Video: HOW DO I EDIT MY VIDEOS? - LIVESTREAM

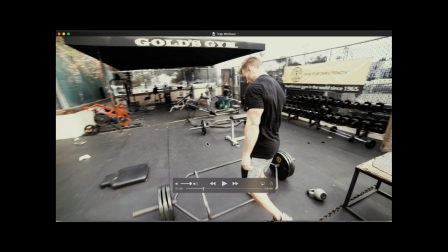(16:18)
This is actually done when we're done filming. Filming the workout, that is, and we just shoot this separately. So it really makes it for a really, really cool video. The Steadicam really applies
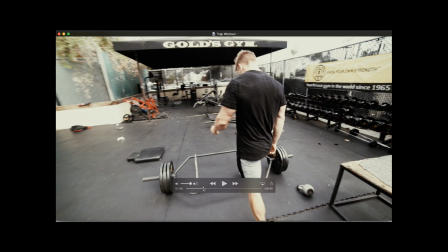(16:33)
I say really a lot, but it applies a cinematic element to your footage, and it makes it a lot higher in production value.
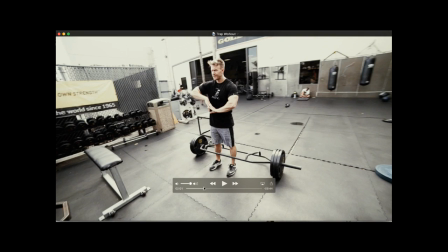(16:41)
So it just turned out really, really great. And I shot this all at 60 frames a second, so I slowed it down in post.
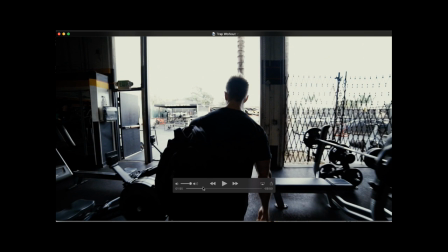(16:50)
This is not real time. This is not real-time footage.
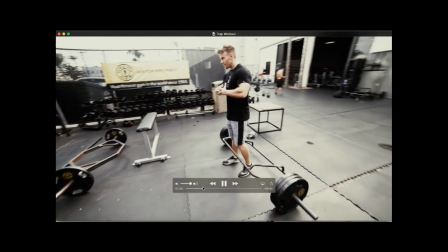(16:55)
This is all done in slow motion. So it's playing back at 30p.
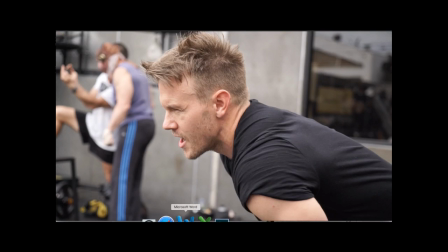(17:02)
And we'll talk about some color editing choices that I made here.
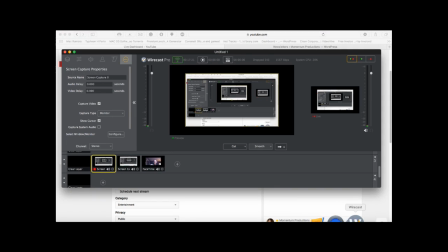(17:07)
Okay? Alright, so just making sure everything's working. Good. Alright, so yes. So that's done in slow motion. Again, let's talk about my color correction here. I used what is called Magic Bullet Film.
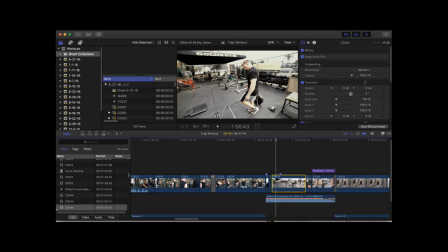(17:23)
And this adds like a really cool film effect. It adds some grain, some tints there, and it just makes it look like it was shot on a film camera. So that's all I did with color correction.
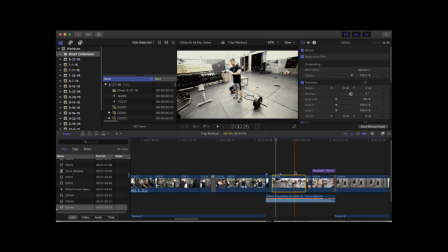(17:36)
Magic Bullet Film actually applies a really, really realistic look to your footage, and it's worth every penny, guys. It's worth every penny.
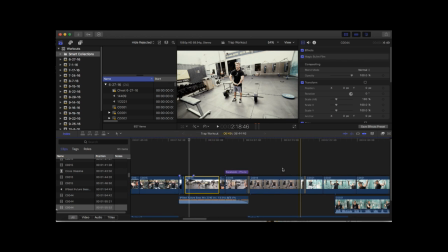(17:49)
Alright, so next let's talk about this part here where he's talking into his phone. He's using Facebook Live. Why did I decide to shoot this? I thought it was very important to show his viewers, show his audience that he's not only just on YouTube, he's also on Facebook, and that they should check him out on Facebook Live as well.
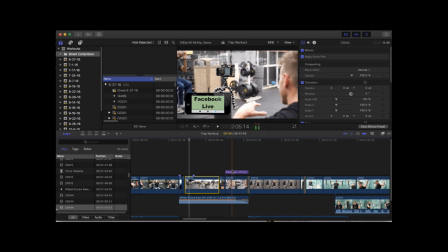(18:10)
So I wanted to catch that on film and show people that they can catch him on other social media sites. And I have this cool lower third here by Stupid Raisins. This is a Final Cut Pro plugin.
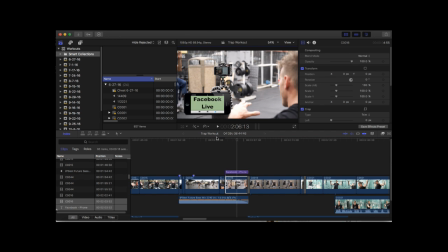(18:25)
And it's a cool animation of a phone, and it's really, really awesome. And it just shows, you know, information about Rob's live stream. And you can tell that I did two takes, or two cuts.
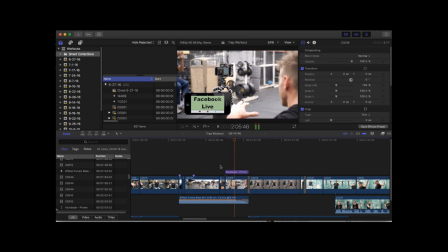(18:38)
Him talking like this, and then cutting right to the phone with the lower third coming up, and boom, tells you exactly what's going on. And then back to the workout. So this all has to do with branding, you know, branding, and then showing people that Rob is versatile when it comes to social media.
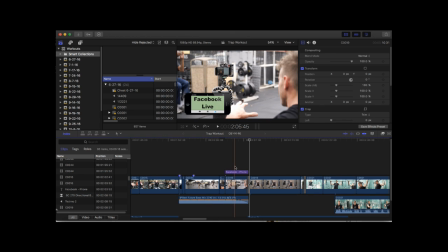(18:57)
So he's on more than one site. Okay, so keep that in mind. Versatility is key. You don't want to be boring. If your client is doing something different, film it.
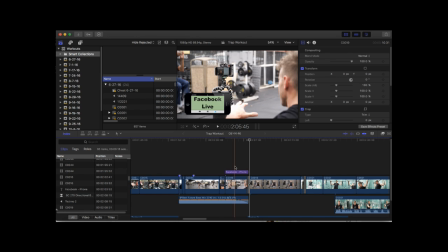(19:17)
Actually, my advice to you is just don't cut the camera. Just keep it rolling constantly.
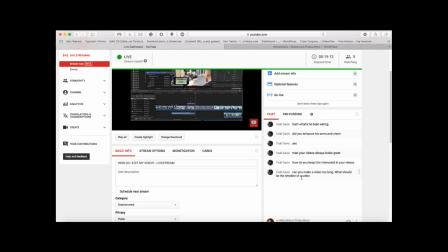(19:24)
Alright, so let's see if there are any more questions here. Alright, so Todd, let me answer your question about videos being too long.
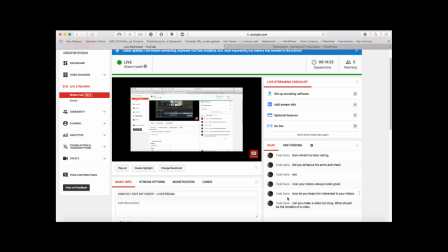(19:34)
Well, it depends what kind of video you are talking about. Workout videos can be ranging anywhere from 5 minutes to half an hour. I've done it before. Obviously, retention is not too great if videos are too long.
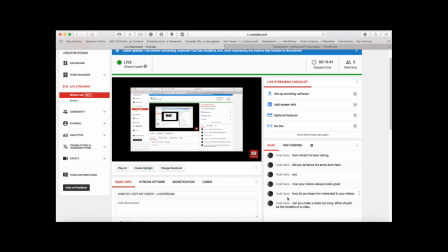(19:53)
You know, you want to keep your audience retention high. A good rate is about 45%. You want to keep your videos watched, at least half of them, half the time limit of your videos watched. It's a difficult thing to achieve. A high retention rate is very difficult.
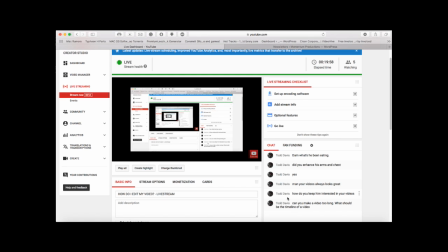(20:10)
As you can tell, I went from over 10 people watching my live stream down to 5. So retention is really important. It's not only because of some people lose interest, and a lot of people just have other things that they have to do.
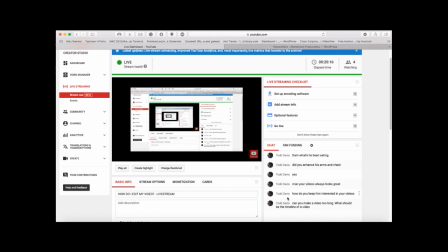(20:27)
So retention is very, very, very, very, very, very, very, very important.
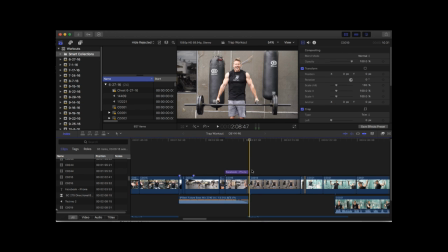(20:35)
Okay? So for instance, this video here is how long?
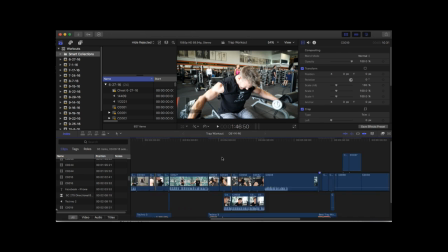(20:40)
It is 8:44, 8 minutes and 44 seconds. The last video I shot with Rob was about 16, 17 minutes.
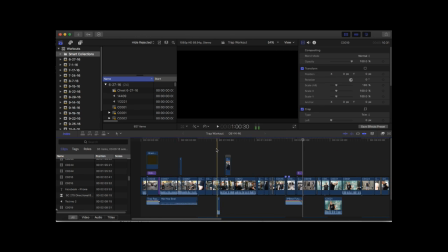(20:48)
It was a chest workout, so there was a lot more things going on. But if you scroll through my timeline, my cuts are simple.
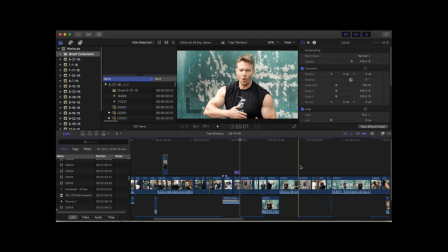(20:57)
My transitions are not complex. They're very straightforward, and they're not crazy transitions.
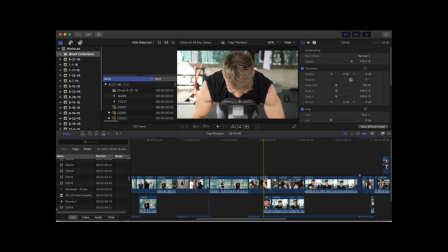(21:06)
My shots are great quality. I shot with shallow depth of field most of the time. So what did I do to achieve that? Well, since the Sony is a full-frame sensor, you get more light. And I also zoomed in up to 70 millimeters most of the shots.
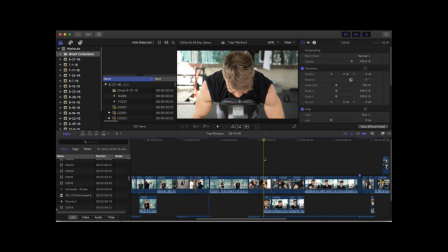(21:23)
So I got this beautiful, beautiful shallow depth of field here, as you can see where my mouse is pointing.
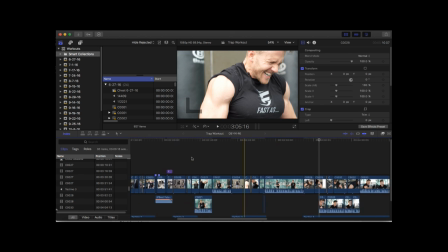(21:30)
It's beautiful, beautiful. And you can see it also here when he's talking.
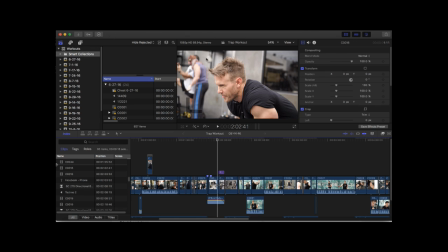(21:37)
You got this also shallow depth of field here. It gives you that 3D aspect that Rob is popping up from the background. So that's really important. And it was bright. So what I did, instead of using an ND filter, since I didn't have any on me, I just increased the shutter speed.
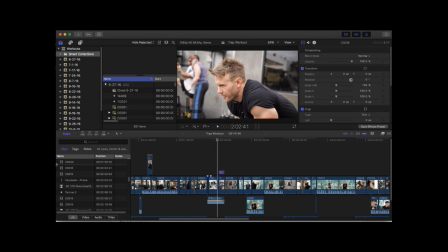(21:56)
So I think I was shooting at 1/300th of a second. And that darkened the footage. You don't want to close down your aperture if you want a shallow depth of field. You want to keep it open as wide as possible. That way you'll get that depth of field, that shallow depth of field.
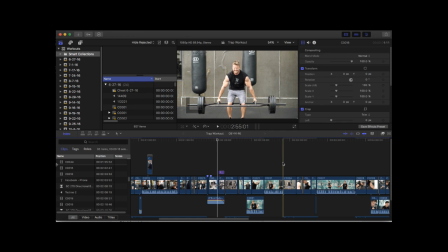(22:14)
So I always shoot at an open aperture, and that also reduces the risk of seeing any dust on the sensor.
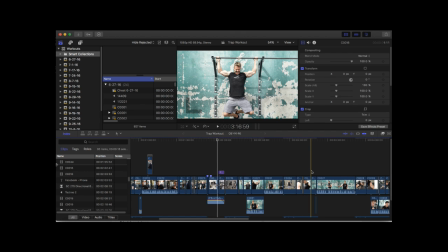(22:23)
So, when you close the aperture, the less light you'll see, the more sensitive the sensor gets to light. So if any minor thing is blocking the sensor, you're going to see it on your footage. So that's another reason why I open at wide aperture.
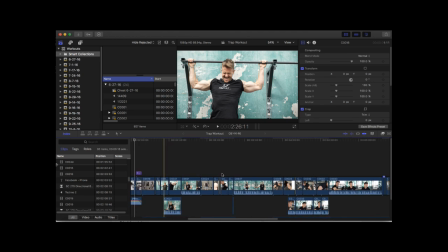(22:39)
Greatly decreases, significantly decreases the chance of you seeing any dust or artifacts in your footage. And let's go ahead and talk about the ending. I edited this just last night. It took me about 2.5 hours to edit. He does his closing statement.
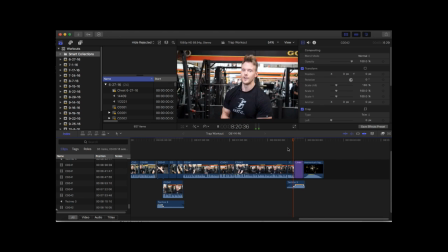(22:59) And then stay motivated. I'll see you guys soon. Take care. Bye.
Boom, his logo comes in.
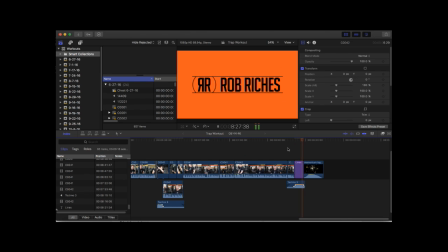(23:07)
All right, again, that's another branding technique. You need to leave people with a brand. This is all, it's kind of, if you've ever taken a psychology class, this all has to do with neural linguistic programming.
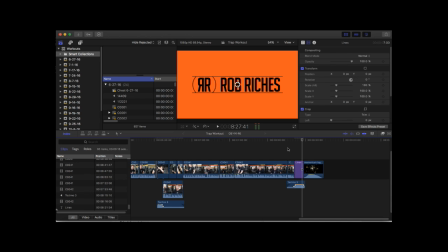(23:24)
So this is practically programming the mind. Oh, Rob Riches. You see enough of Rob Riches' logo, then it's going to be implanted into your mind. So you're going to know who he is, where he is, what he's doing, and so on and so forth.
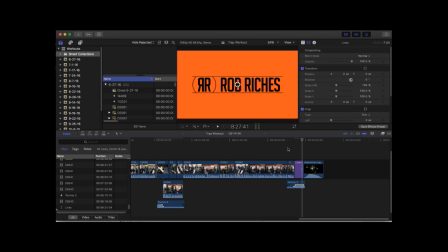(23:39)
And that increases the likelihood of you sharing Rob Riches' content with other people who don't know who he is. So branding is so important. And one of the best branders on the market right now is Nike. So they do that same way. All right. So any last minute questions, guys, before I sign off, please let me know.
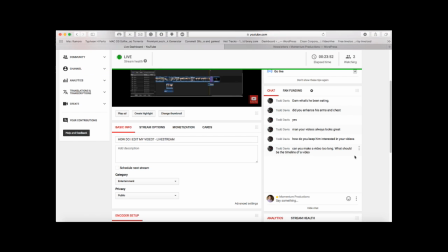(24:02)
And let me know if you have any last minute questions. And thank you so much for joining in on this live stream.
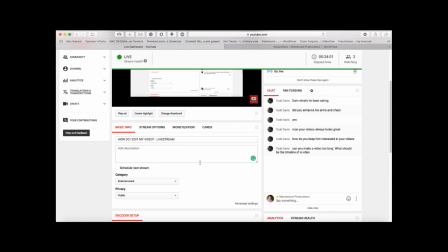(24:12)
And I hope that this has helped you out. All right.
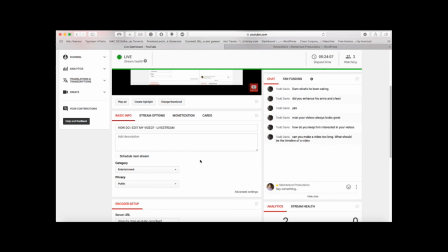(24:17)
So it looks like no one is asking any questions. So I'm going to sign off here. And I will talk to you very soon.
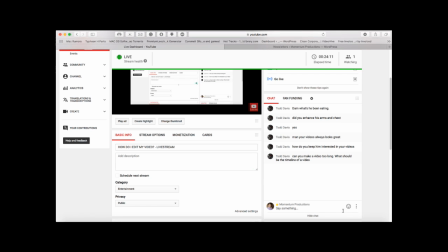(24:25)
Thank you. Bye-bye.